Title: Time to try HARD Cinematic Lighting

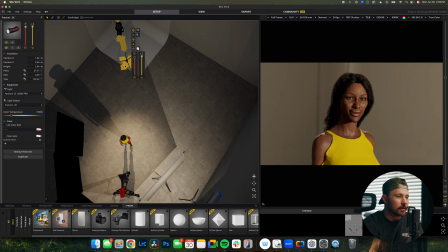487s
If I wanted like a straight backlight, it would look like that, where you're getting some of here or there.
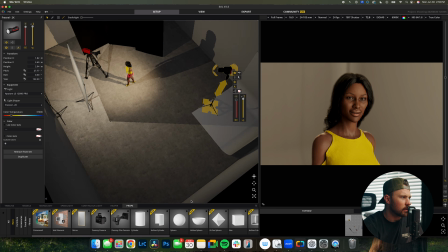495s
And I wonder as well if this is, I just want to make sure that I'm getting,
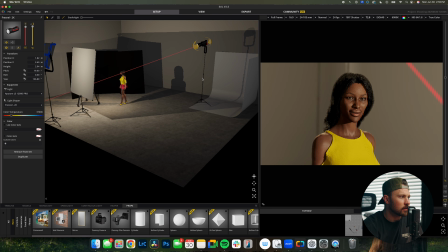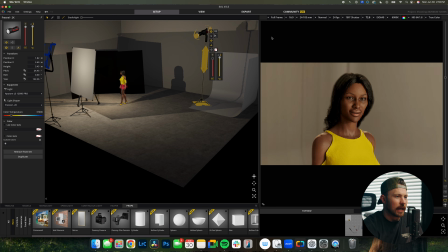506s
yeah, so now I'm getting even more of like a hair light, you know, I'm getting this kind of stuff on here as well.
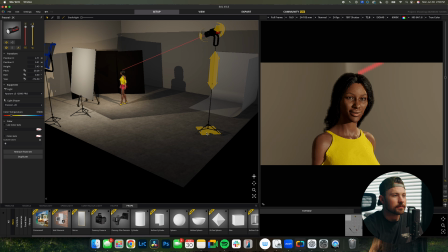515s
But yeah, like I said, I wanted it to be an edge, so I'm going to keep it here. Bring that down just a little bit. And that's going to help my subject pop.
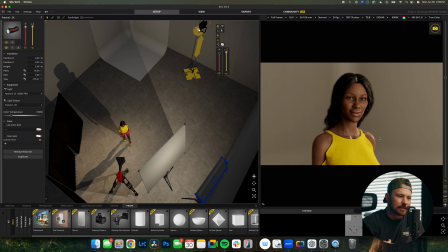527s
It's going to, like, that's hard light is going to do that. So another thing to consider is the hard light is not just like a one size fits all. There are different types of hard light, it's quality of light. There's different qualities of light.
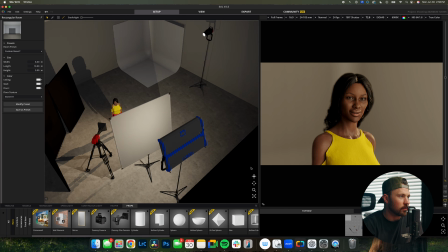545s
So for example, on this, this is a 1200D that I've got on there.
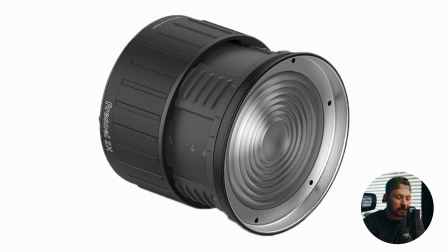553s
So right now I've got a Fresnel, and a Fresnel is a lens that sits in front of your light that you can adjust the beam angle to like flood or spot more. And that light, the way that Fresnels are built, it gives this really cool quality of light.
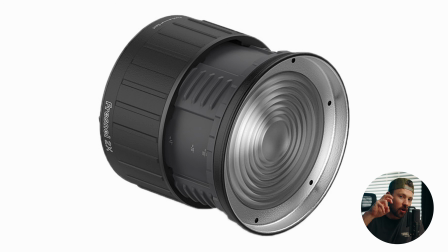572s
I love using Fresnels. Anytime I need like a hard light, I almost always put a Fresnel on it.
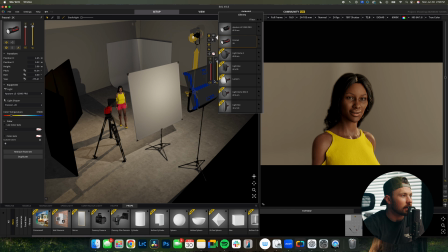577s
And let me just see. So if I change this to boom, just seeing if it shows me, if it really gives me like a
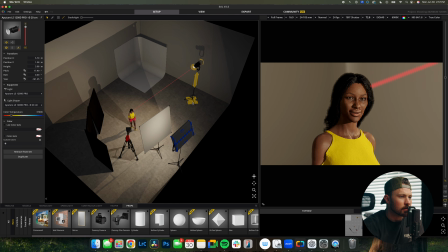Okay, let's just turn this off and on, see what it's doing. So you see that it's got that going on.
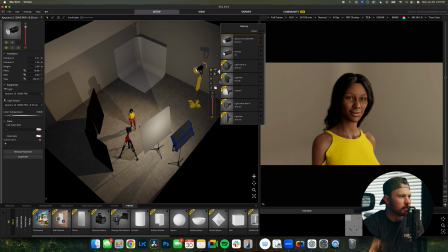603s
Now let me switch it back to the Fresnel. You see how it kind of like it floods that light out a little bit more rather than,
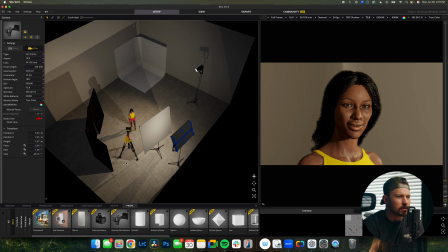614s
I mean, just like look at, let me see if I can get this a little bit closer. So watch the difference between, so right now it's not like, it's not coming around her face as much.
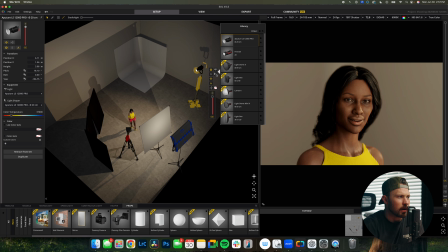630s
It's not wrapping as much. And when I turn on the Fresnel, I'm getting, you know, a little bit more coming around, and it's because it's just throwing that light a little bit nicer.
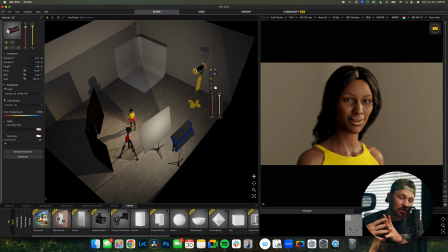639s
And again, I feel like it feels more realistic. So you want that hard light to be serving the purpose of what it is. If it's like a hard light through, I'm trying to think of like another situation,
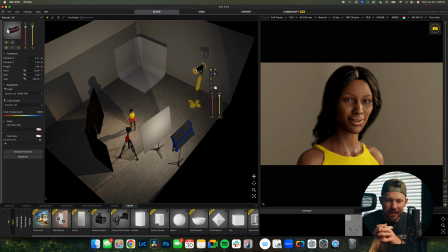654s
like just a hard overhead light, you know, maybe you are using, if you were just saying, let's just say you were using 1200X like this, like you would just be using the regular thing.
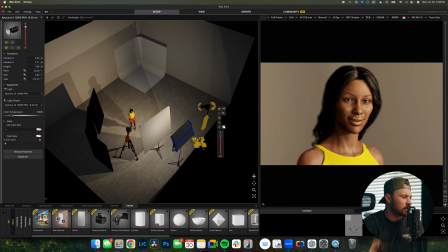667s
Cause let me show you, like whenever let's do this. Let me pull this out.
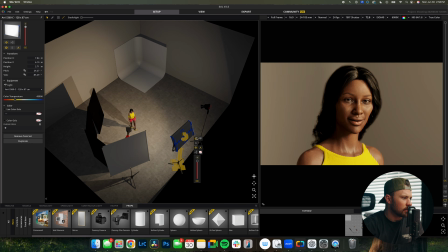672s
Oh, not that. I'm gonna pull this. I'm gonna turn this off. Let's look at
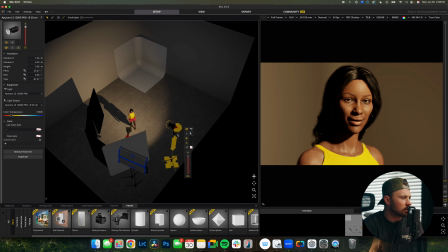681s
so right now I've got just that on there. The regular cone, the hyperbolic, parabolic, whatever it's called. I don't know what it's called. Anyways, regular cone on there. Let's switch it to a Fresnel.
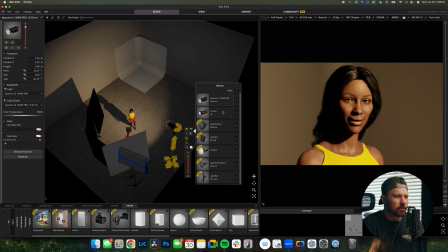702s
I don't know if this software can quite recreate the look of that, truthfully.
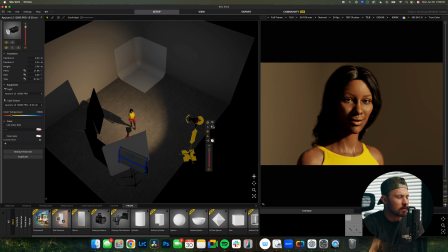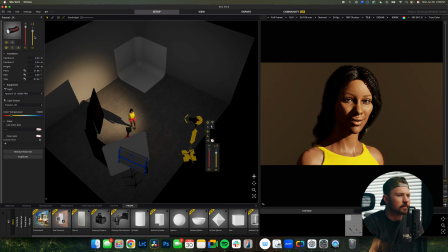I mean, you can see, you know, we're gonna get more intensity.
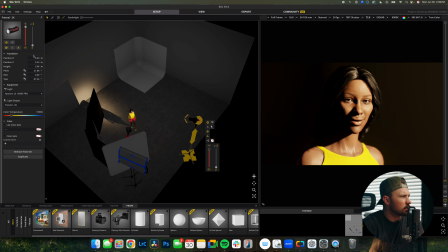723s
Okay, let's do this. Yeah, if we've got, this is at like a 12 degree, because the other thing is like with Fresnels, you can rotate them so that they like have more of a spot or a flood.